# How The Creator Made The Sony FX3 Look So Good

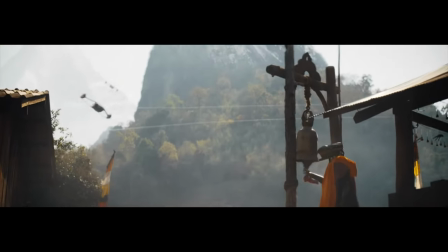It has quite a soft image as well and it's those kind of flaws that really add to the overall quality that you're getting in the final perceived image. It helps with the separation of the background.
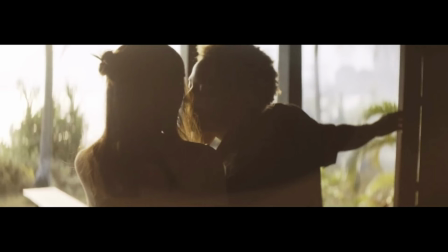You can see within this frame here how the lens actually flares and really kind of adds texture to the scene. The flare is also lowering the overall contrast of the entire scene as well. This could be seen as a flaw, it's something you perhaps wouldn't want in your actual image, but this is partly what makes it so immersive in this particular film. Lens choice is an important part of making a film look the way that you want it.
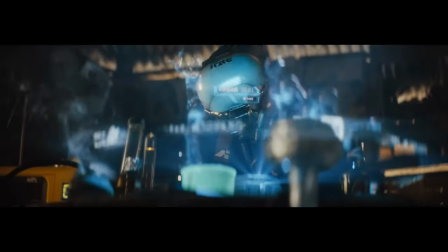Combined with the location you choose and the set design you're going with, this all combines the actual overall feel that you're going to get within the frame. Much more so than the camera that you're choosing to use.
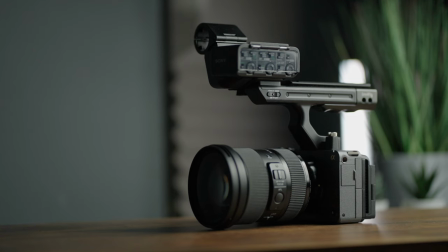So does this mean you should just scrap using any sort of modern lens, whether it's the G Masters or the Sigma lenses. Very sharp, very clean, perfect lenses. No, that's not the case at all. They still play a very important part for certain types of shoots. Depending on what you're filming you should pick the lenses that ideally work best for those scenes.
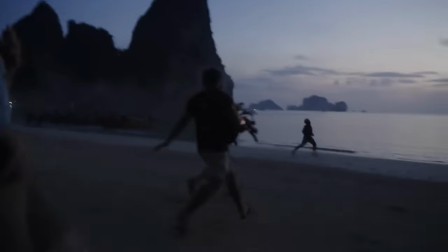For a lot of the work that I think we all do out there actually this kind of lens wouldn't be appropriate. Yes it works really well in this setting but it would not look good if you're trying to do something where you want a much cleaner image where the client is expecting to see a lot more within the frame. When choosing your lenses, when choosing the filters that you use for a shoot, just be aware of all those factors before you decide on what you're picking to use.
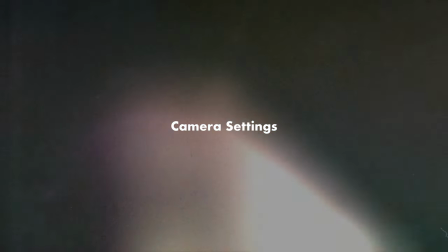Finally actually talking about the camera itself and that is the settings and making sure that you really understand how changing the settings are going to affect the image that you're trying to capture.
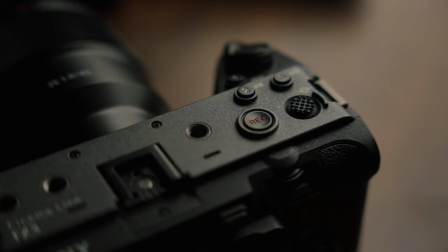It's more about understanding the limitations of your camera so you're making sure that the settings and how you've set up the camera is really maximizing its potential so that whatever you put in front of it is going to look really great. I think we've proven in this video that colour grading, although is important and certainly does play a part, it's not the be all and end all. It's not the thing that is going to make your footage look good compared to anyone else's. It is something that is meant to enhance the scene that's already there.
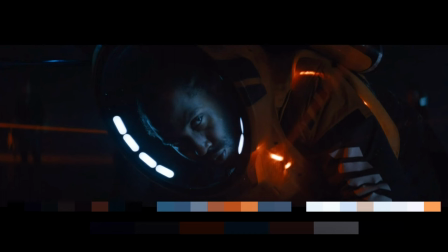If we go back to a scene that we were looking at earlier on in the video, the reason why this looks good isn't because of the color grade that they've applied. That has certainly emphasized the colors and sort of added and slightly taken away to really get the bits that they want to make you really focus in on, but actually a lot of the hard work has been done by the lighting and the set design and the costume design that they have done
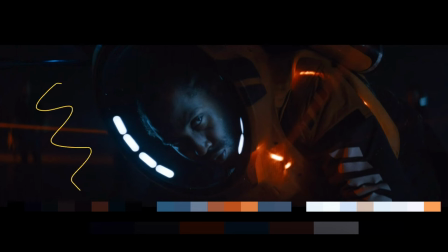within the frame. The only thing they've probably done when it comes to color grading is they've probably darkened off the background over here and probably emphasized maybe with a power window on his face, little things like that. That's the difference that they've done to really make the scene pop.
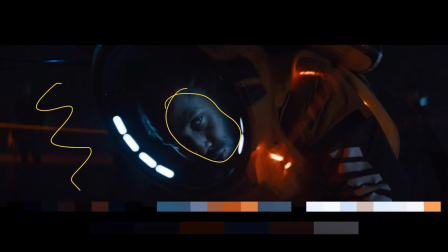It's not like complete color grade that's been applied to the overall image with strong oranges and strong blues adding to the image. They were already there within the frame itself.
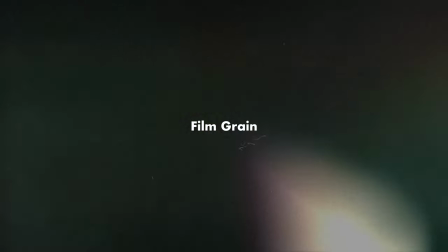Along with the color grading, the film grain has probably had an effect on creating the look of the creator as well. It helps just take away some of the digital edge along with the lens, just helps create this image that looks less digital and much more organic.
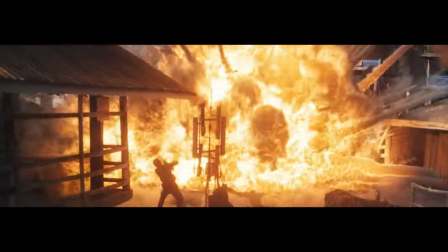Once again, by doing this on its own isn't going to transform your image.
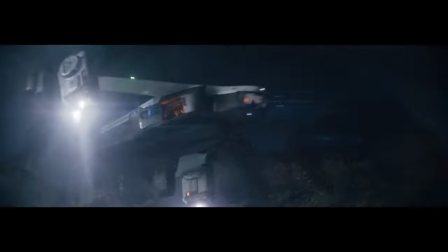If you just add some grain to a poorly lit shot on your FX3, it isn't going to suddenly make it look good.
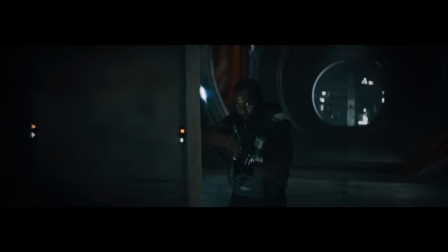It's all about these subtle additions throughout the entire process which come together to create such a great looking shot.
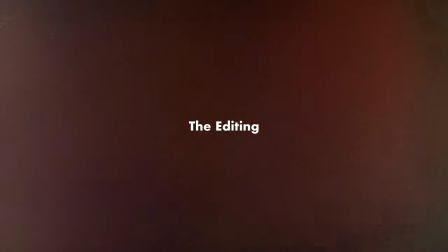Finally there's the actual editing that makes a difference to the perceived image quality of a scene. It's one thing looking at a shot on its own out of context, but it's the combination of those shots and scenes that really make an image pop.
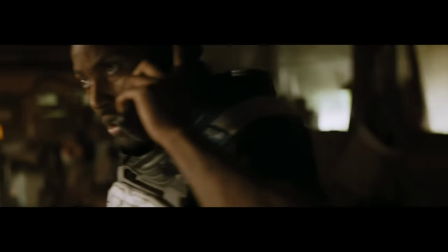If you have two shots that are very similar and a bit boring one after the other, this is often the case I see with drone shots, then it's not that exciting.
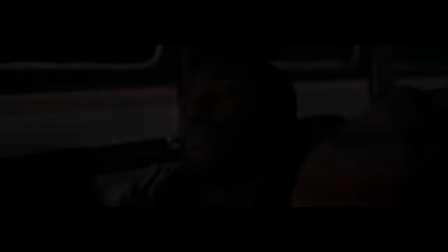You're not going to engage the viewer and suddenly the perceived image quality isn't as good.